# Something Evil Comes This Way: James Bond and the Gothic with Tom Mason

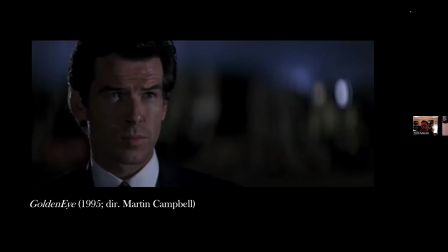As I mentioned before, we started the sequence in the St. Petersburg statue graveyard is filled with decaying imagery from the USSR, and it's stylistically shot very much as a horror sequence. Now, I'll play a small part of it now to illustrate the imagery and techniques that I'm talking about here.
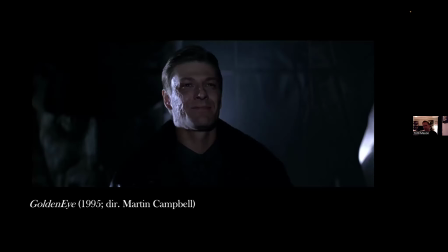We see Bond quite uncharacteristically clearly on edge, turning frantically with his gun, with quick cuts to these looming statues of Lenin and Stalin and other USSR iconography. And of course, bearing that 1995 article in mind,
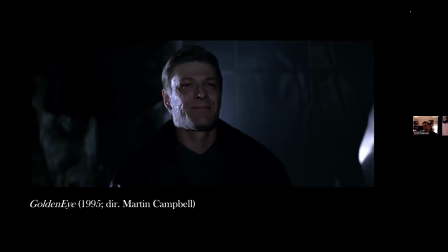was perhaps only due to the success of Goldeneye that Bond himself did not join them as another ghost of the Cold War. And throughout this entire sequence, there's this eerie sense of something uncanny just out of sight imperceptibly,
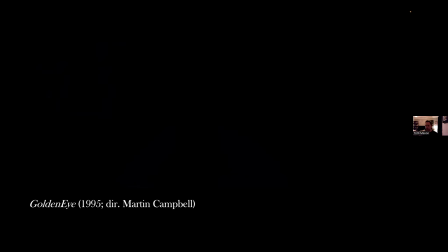which is signified by the way the camera viewing Bond sort of tracks behind and in and out and weaves between these statues, making it feel like it itself, and then thus the viewer was some sort of unseen observer stalking him. And then the scene's climactic reveal of Bond's old friend 006, Alec Trevelyan,
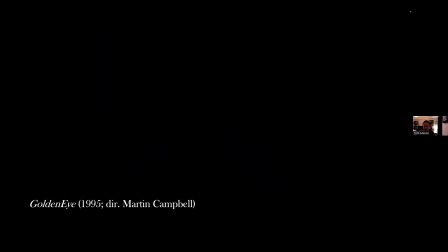who Bond had thought had been killed during a mission to the USSR 9 years before the events of the film, is fantastically eerie, with Trevelyan appearing backlit, slowly walking from the shadows and swirling mist like an apparition before seeing that he's back from the dead.
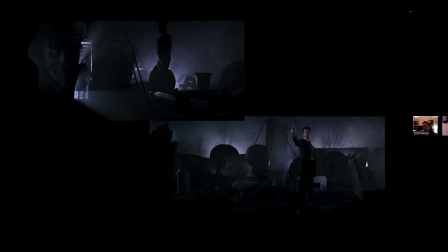Now, that scene has echoes in a preceding one in which Bond's ally Natalia also encounters someone she thought was dead, which is her friend and fellow programmer Boris. Yet she discovers that Boris is actually in league with Trevelyan and fellow villain Xenia.
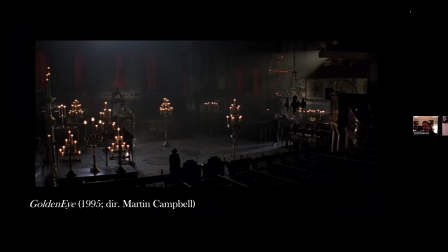And the general feeling of unease in that sequence again has the use of classic ghost story imagery, like a door closing by itself and flickering candles, and this strange hooded woman in the corner who feels like some sort of harbinger of something evil coming. And the parallels between the two sequences are no doubt intentional,
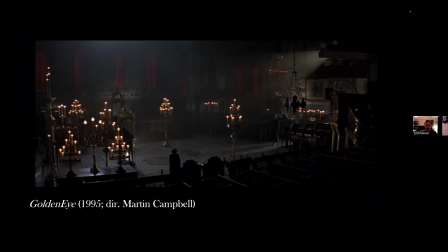with Bond and Natalia respectively captured by their former comrades that they thought were dead, who have now turned on them at the end of the sequence, and then they end up together with Trevelyan attempting to kill them both. Now, the character of Xenia is another vampiric Bondian character, though unlike Jaws,
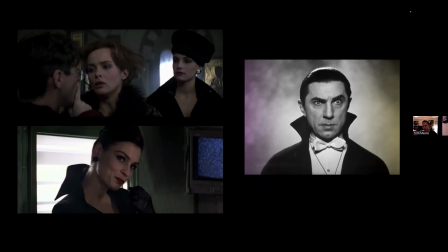she's a more typically romantic one, killing her victims as she does in the midst of sex, with the film coding her vampirism through her costuming, with the sort of repeated black cloaks with high rounded collars that she wears quite often in the film, which evoke the classic silhouette of a 1930s Bela Lugosi Dracula.
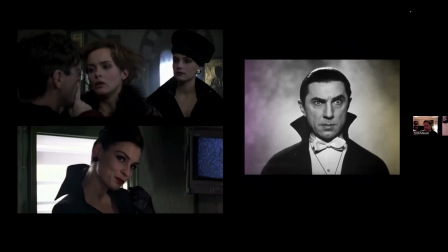Now, if we return to some of the ideas in that article from 1995 and sort of combined with the statue park sequence, we can see this idea of ghosts of the Cold War and ghosts of the past, proclaiming in the film's teaser trailer famously said that it's a new world with new enemies and new threats.
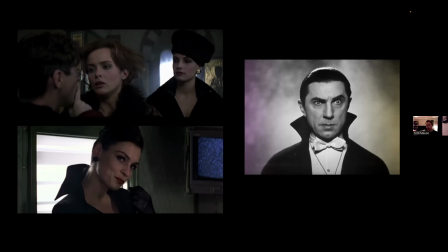And yet we see Trevelyan appearing, as I say, like a ghost from the surroundings of this statue Soviet graveyard. But Bond has not directly tackled manifestations of ghosts yet, but came surprisingly close in the original plans for Daniel Craig's second film, Quantum of Solace.
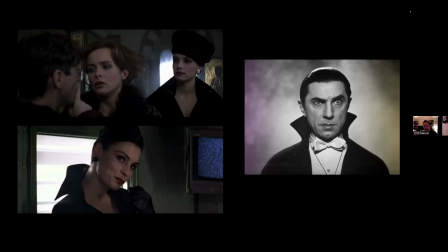And the 2012 book, The James Bond Archives, the film scriptwriter Robert Wade details that an earlier draft by himself and fellow writer Neil Purvis would have seen Ava Grant's character Vesper, who died at the end of the prior film Casino Royale, reappear in flashbacks and as a spectre haunting Bond.
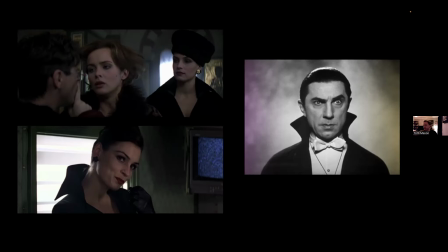Now, Wade unfortunately provides no specifics of exactly what this Vesper spectre and haunting would have entailed, whether it would be in literal manifestations or whether they would have talked to one another, would it all been in Bond's mind, or some sort of metaphor for his fragile mental state in that film.
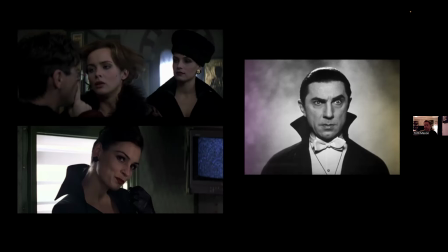In the final film, Bond's ally René Mathis talks to Bond about these metaphorical pills that he has to make you forget before telling Bond to forgive Vesper and forgive himself. But as the archives point out, Eva Green was contracted for a second film,
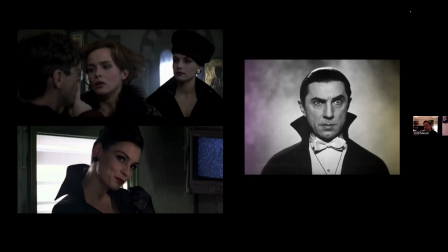so this presumably would have involved new footage being shot rather than just reintegrating existing stuff from Casino Royale.